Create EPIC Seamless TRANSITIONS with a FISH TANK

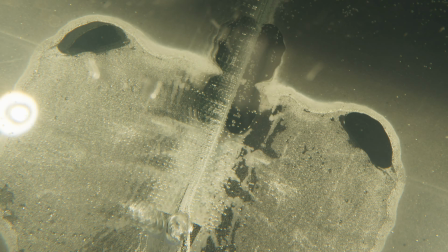When the 720B was higher, I noticed that it was lighting up the bottom of the fish tank way too much and I could actually see it.
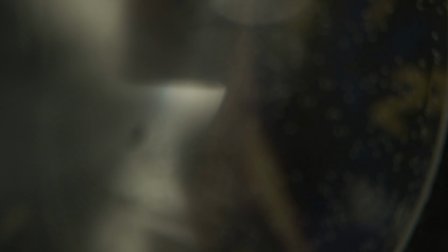So when I put it lower, what it was doing now is it's shooting up and it's pretty much skating across the bottom.
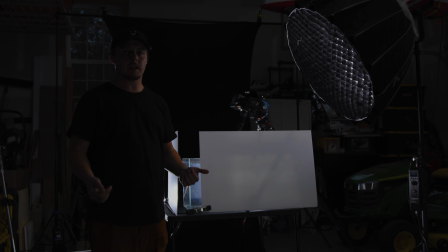So now it's a little softer light, but I don't really have a light modifier that I can use to basically cut out the light from the bottom. So this ended up working. The bottom was dark enough and it lit up the watch really well. I had a tiny bit of fill. It didn't really do too much, but it helped just a little bit. And the shot looks awesome.
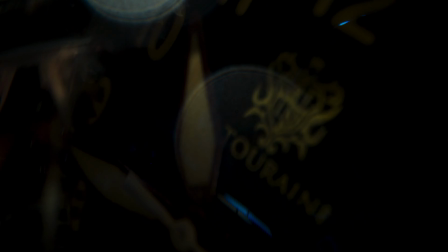The bubbles worked really well. They actually came straight over the lens, which is what I was hoping for.
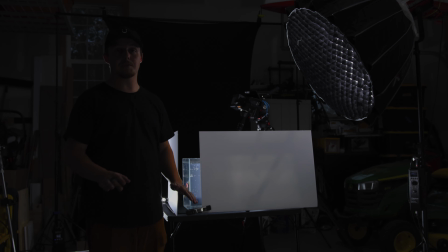And I was even able to pull focus, but man, that was one of the most complex shots of the whole shoot so far. Not even going to lie. Now that that's done, I can move into the other shots. I think I have three more shots and then that's finished. So now what I have to do is I have to swap out the band for the leather band that I have for the watch as well and then pretty much repeat the same two beginning shots that we started with.
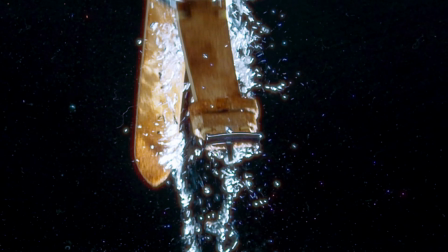I wanted to put these at the end just because it's a change of the actual watch itself even though the set changed a little bit but changing it back to how it was before even if it's a little different should be pretty pretty easy so let's get into it.
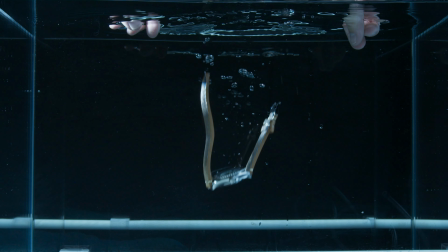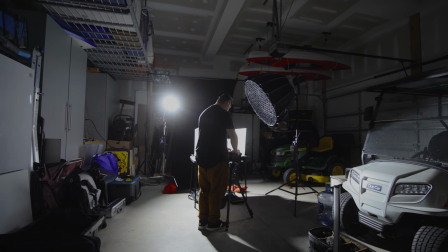Well that's a wrap on the shoot let's head into the editing. well first things first with the editing we gotta offload the footage so let's offload the footage
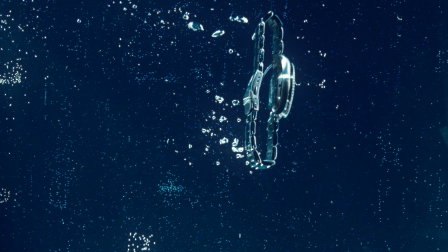now I took some time to make a rough cut and I immediately found a major issue there are so many bubbles and it is so cloudy
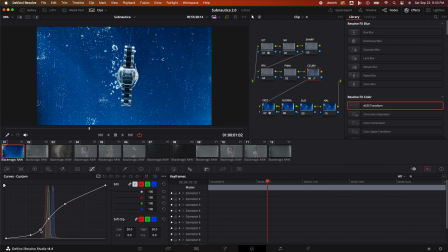no matter what I tried I could not say this now through color nothing I tried everything now this had me stumped I sat with this for about a week just thinking of different ways to fix it. And then it happened. The answers to all my worries. My biggest issue was, believe it or not, the water that I was using. Something I thought would be so insignificant made a massive difference.
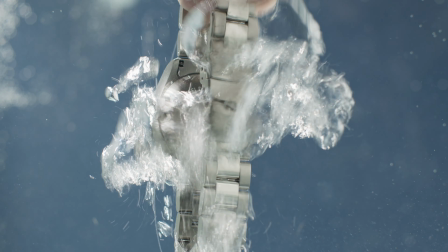Tap water versus distilled water. Come to find out, tap water, as some of you may know, has lots of minerals in it, which makes it very, very cloudy when you actually put it all into a fish tank. So I set off with all this new knowledge for the redo. First, the water.
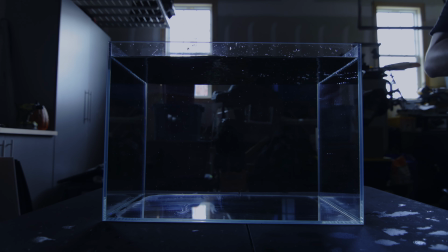Second, the set.
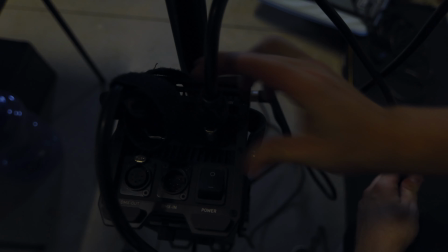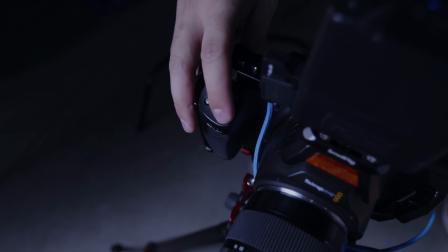Third, film it all again. You know, I'm very, very glad to have failed the first time to land me right back here. Second round, baby. Let's go.
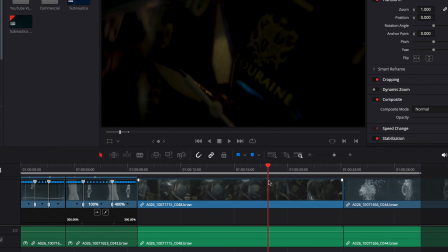Clicking, typing, coloring, speed ramping, sound designing, exporting, and finally, watching. I hope you guys enjoyed this video. Don't forget to like, comment, and subscribe and I'll catch you guys in the next one.
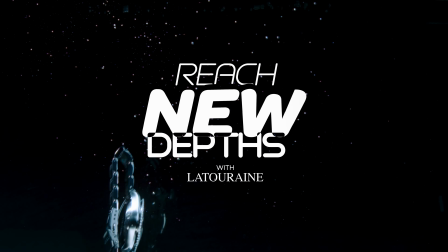It's time to reach new depths with La Terrain. The Subnautica brings a modern twist to a classic diver design.
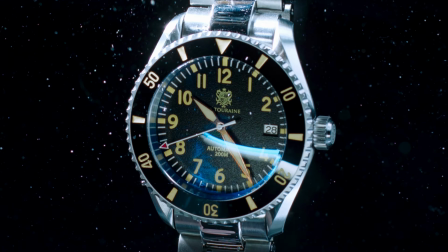Featuring an anti-reflective sapphire crystal glass and a brushed stainless steel case that can withstand up to 660 feet.
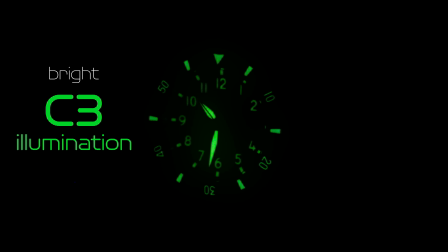And with bright C3 illumination, you'll never lose track of time in or out of the water.
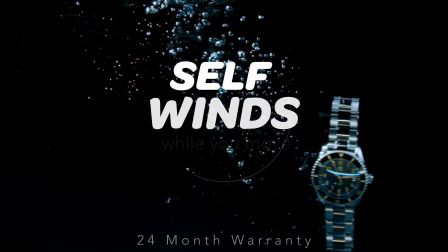Plus, this automatic watch self-winds while you move, so you won't need to replace batteries ever again.
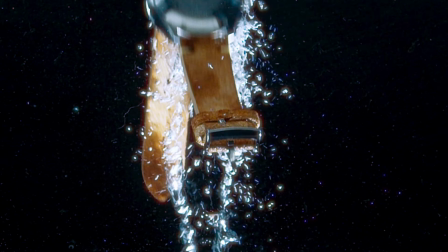And if you're not a fan of stainless steel, it comes with a sticks leather band for an easy style change.
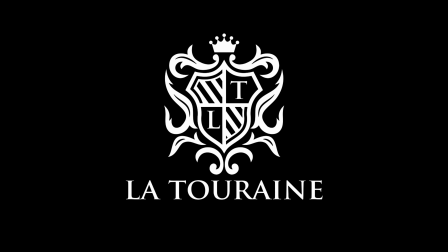From our family to yours, lots of rain.
I like that.
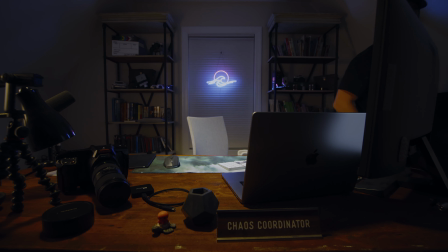That's much easier to script it out like that.